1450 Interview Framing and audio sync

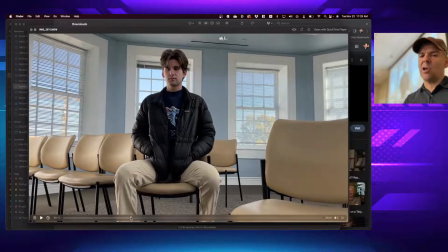1461s
So it's not really, I mean, in this case, he definitely seems larger, but because we're so far back, he seems kind of small.
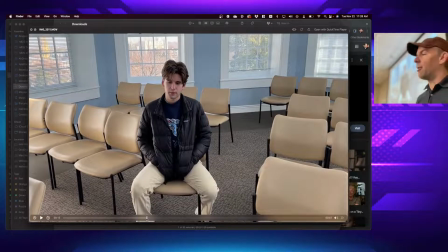1469s
Whereas, what if I put the camera up here? So now I'm above eye level looking down. Now how does the viewer seem, or the subject seem? Very small, and surrounded by chairs, he seems smaller than ever.
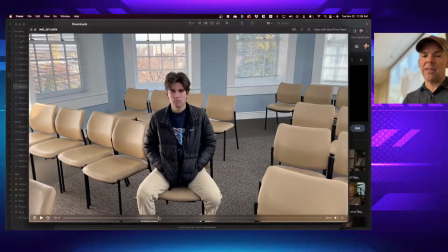1481s
Compare that only to
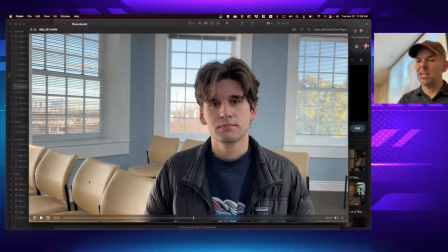1485s
this, and now we have a much more dominant subject, but what's the problem with our headroom? Probably got a little too much headroom because his eyes are not quite on that top rule of thirds. So we've got a little too much headroom there.
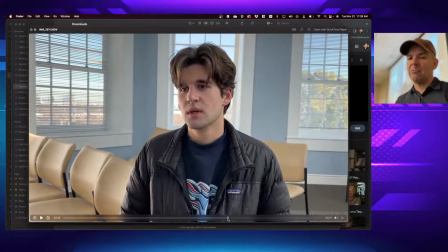1501s
But by moving down slightly and moving my camera over slightly, what happens? We've got the right amount of headroom. He's definitely, I would prefer him closer to this rule of thirds over on the side, but I was just grabbing their camera and moving it.
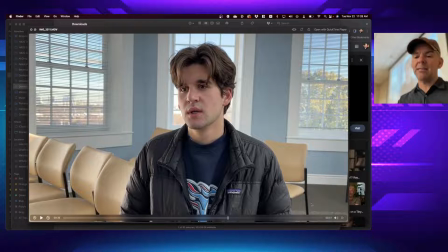1516s
He's framed well by this background picture and framed by these, and we've eliminated at least some of the distraction of a gazillion chairs. You can see how that feels very different.
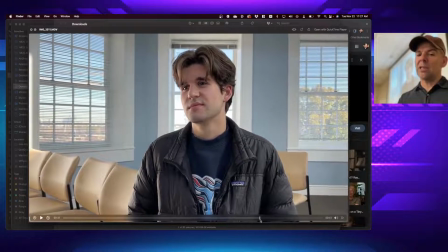1528s
And now, as I put it right below eye level, he can look a little bit bigger or more large in the frame.
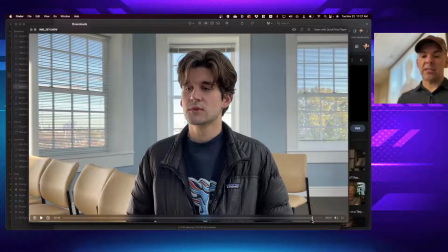1536s
And that's going to work a lot better as a primary interview. And now you can see his leading or looking room is off to the side with the greater amount of space.
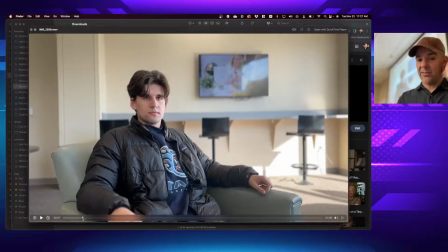1544s
Let me just grab a little snippet of this. Poor Stephen got stuck being the character in all of these.
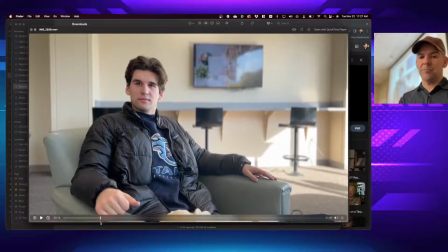1549s
So here you can see another big difference with a seated interview. When he's looking off this way,
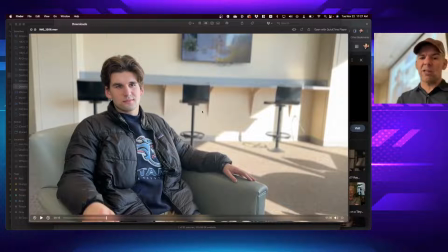1560s
if the camera is slightly above eye level, he still looks fairly small in the frame, but at least the leading room or looking room is in the right place.
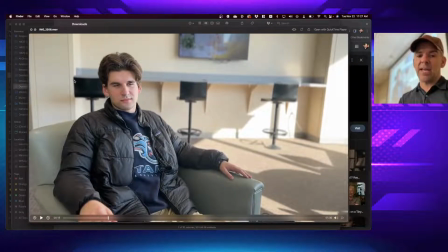1568s
And he's right at that rule of thirds line at the intersection.
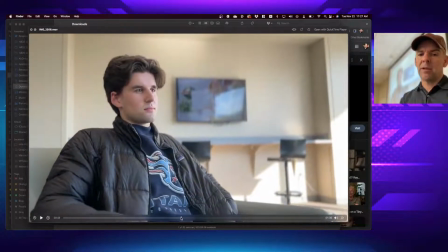1572s
If we move a little farther, you notice moving the camera only a couple of feet makes a huge difference.
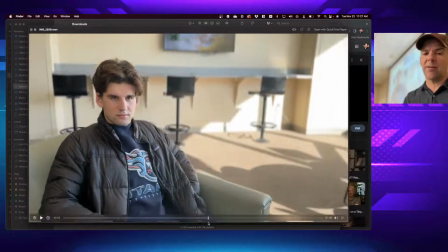1581s
Just slightly below eye level makes the subject appear larger, more dominant in the frame, whereas the opposite is true when you go slightly above eye level.
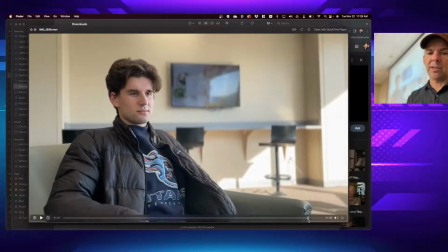1589s
You really lose a lot of it. Talking. But let me show you just a couple of others.
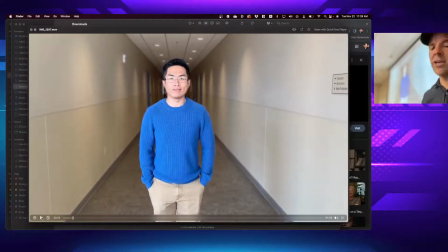1595s
Look at this use of leading lines. So here we're using leading lines. We stuck Isaac in the hallway, and not just leading lines, but look how far is the background behind him.
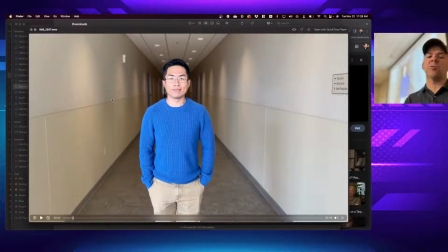1608s
Way down the hallway, right? And that creates a much more interesting visual. Now, if I wanted him to seem about our size, while these giant blank empty walls are not that interesting, how could I make him appear a bit more authoritative?
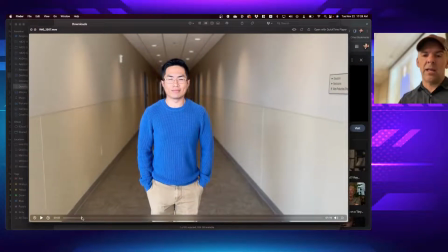1625s
Okay, so I could either go with a little bit closer.
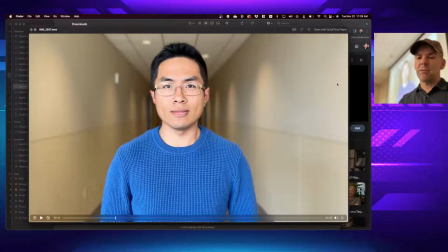1630s
You notice the difference between moving closer. All of a sudden, those big blank walls don't feel quite as blank because he is taking up a lot more of the frame.
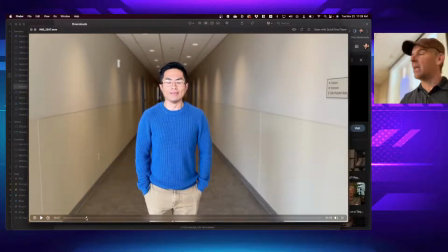1639s
Whereas when he was back here, he feels a lot smaller.
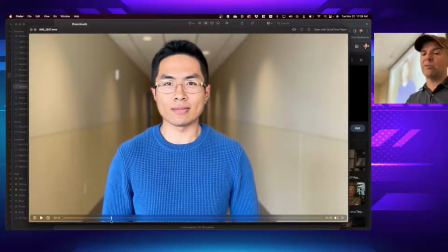1641s
So simply moving him closer to us or us moving the camera closer to him makes a world of difference if we're trying to make this the authority. In addition, look at these leading lines. Every one of them is leading their way right to our subject. His face is right on that top rule of thirds. His eyes are on the top rule of thirds. There's not too much headroom.
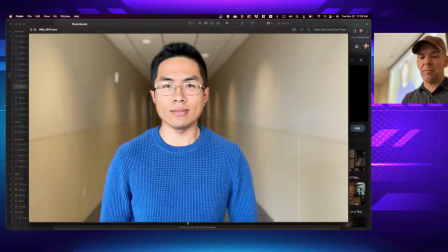1661s
It's a nice medium close-up shot from about the middle of the waist to just above the head.
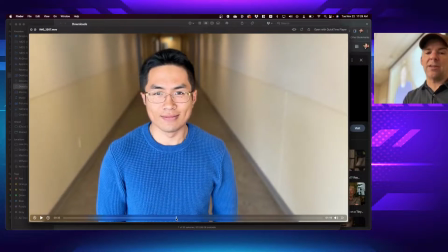1667s
And watch what happens if the camera goes too high, though. How does the subject appear now? A little almost childlike, right? Not necessarily an authority. This is something that we're used to seeing people that are smaller than us looking like that, and so it looks a little funny.
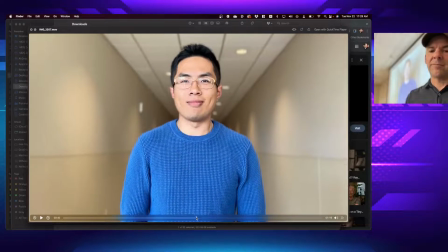1683s
If we go the other way, though, now he's authoritative. This is a trick they have to use in films all the time with somebody like Tom Cruise, who is oftentimes shorter than his co-stars. And I guess the movie buying public is uncomfortable with that.
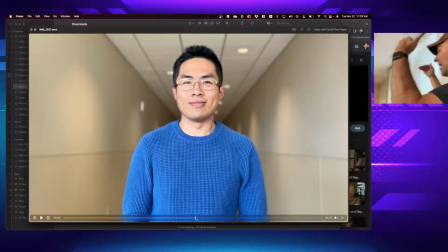1700s
So they have to structure their cameras in such a way as to make him appear at the same height or even taller.